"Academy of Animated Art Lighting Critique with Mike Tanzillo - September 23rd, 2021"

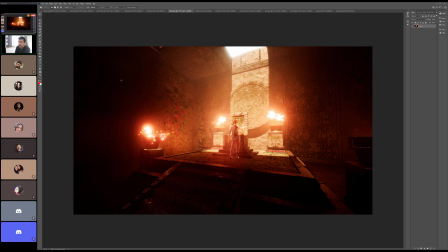[16:38]
The dark floor on the screen right side looks great too. I think that really really helps and like draws my interest to that carving on the wall. That looks great. There is a lot more.
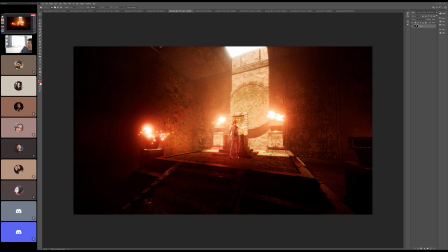[16:55]
There's a lot of red haze warmth in the middle here, and I think it's great. I almost want to keep like I like this over here, and I like these guys existing here.
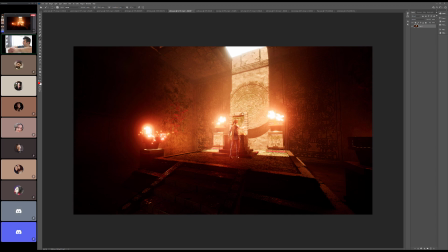[17:13]
I almost want to keep them behind that thing that she's standing in front of. I don't know what to call that. Just because it's kind of starting to overpower her a little bit, and it's starting to wash her out. Just a touch. And the other thought that I had was that her, like, we've got the light coming down, it's hitting her top.
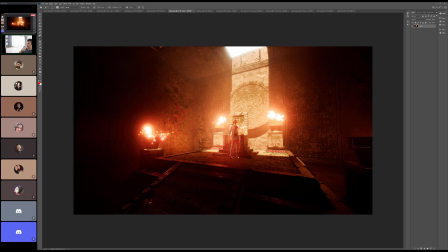[17:32]
We probably want to cut it off on her somewhere in this region, because now that we're getting down into her feet, it really looks like her feet are being hit by the sun. And then once the feet get hit by the sun, then you expect to see the shadow being cast in the ground.
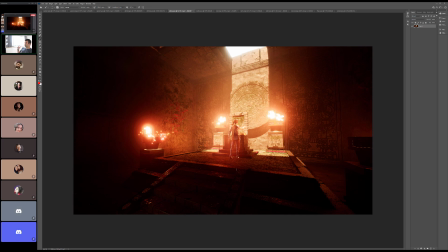[17:46]
And we're not getting that. So there's a little bit of a disconnect there mentally when we're looking at this like bright front without seeing that same light falling onto the ground a little bit. Okay. Yeah, specularity and stuff. Still love the color over there.
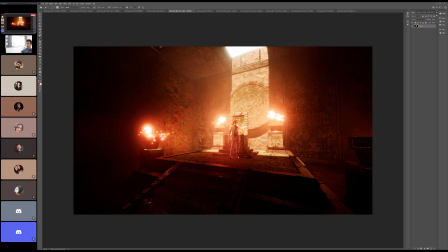This is nice over here. Just kind of suggesting more space over there. What do you guys think about this? I'll open it up to the floor.
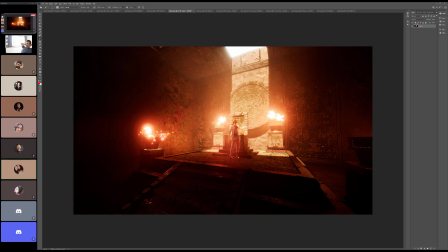[18:21]
I'm not sure, would the flames that are in the sunlit areas look that bright against sunlight? I
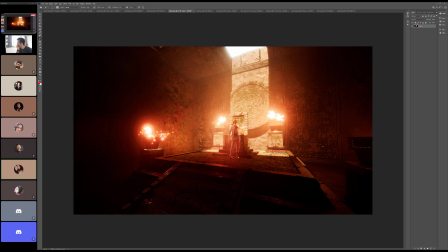[18:36]
think so. I think so. I don't know. I guess I would need to like look up shots of fire during the day. Yeah. But I think you'd see the red, but I don't know if it'd be putting out that much glow with relation to how bright the sun is.
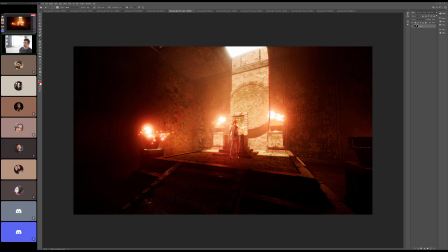[18:53]
It's interesting because we've got this line coming down here, which would suggest that they're mostly in the shadow, but then I see the light kind of coming here and around them. So I guess they are in the sun, aren't they? I think it's more about what's behind them than whether or not they're actually in the sun, but yeah.
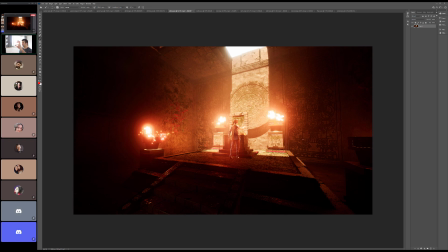[19:12]
And a lot of it too is like the glow that they're generating. I still think that pulling that back a little bit and then kind of isolating it back behind here would be good. Because what is helpful, and because what that can do is that can provide some nice haze that
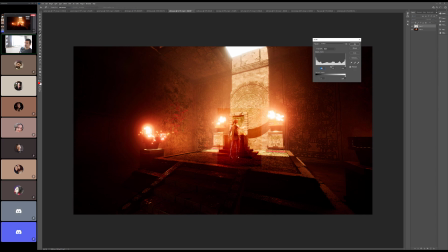[19:28]
decreases the contrast back behind her, and then if we increase the contrast on her, saturation, then that can draw our attention more to her.
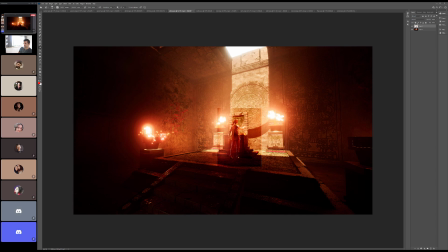Any other thoughts on this? Ashley, how you feeling about it? I feel pretty
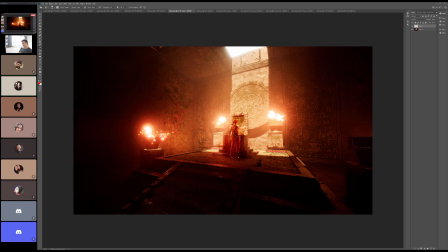especially for being like the first Unreal project. Yes, it's really. It also proved to be, it also caused a lot of issues.
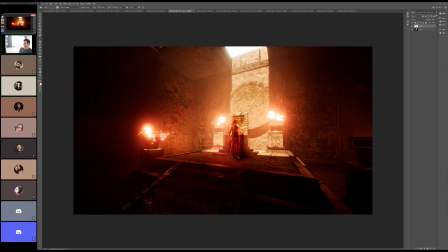[20:16]
Like I got a lot of errors that I had to work through and Yeah. all that good stuff. So. And then also watch out for this hard line on her back. I think that's like a scarf or part of the garment, but it's just kind of visually reading as a straight vertical line. Yeah, that's her scarf. Got it. Aaron had asked the same thing, and I was like, "That's a scarf."
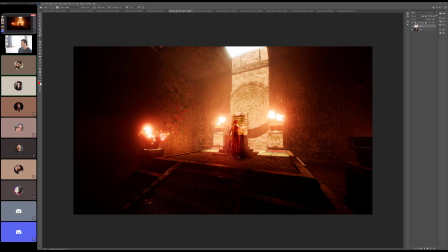[20:35]
Yeah. I almost wonder if just changing its color to some kind of like very like a blue or like just something, because when I was staring at it, I was like, "Oh my gosh, there's an alpha issue." How do you have an alpha issue?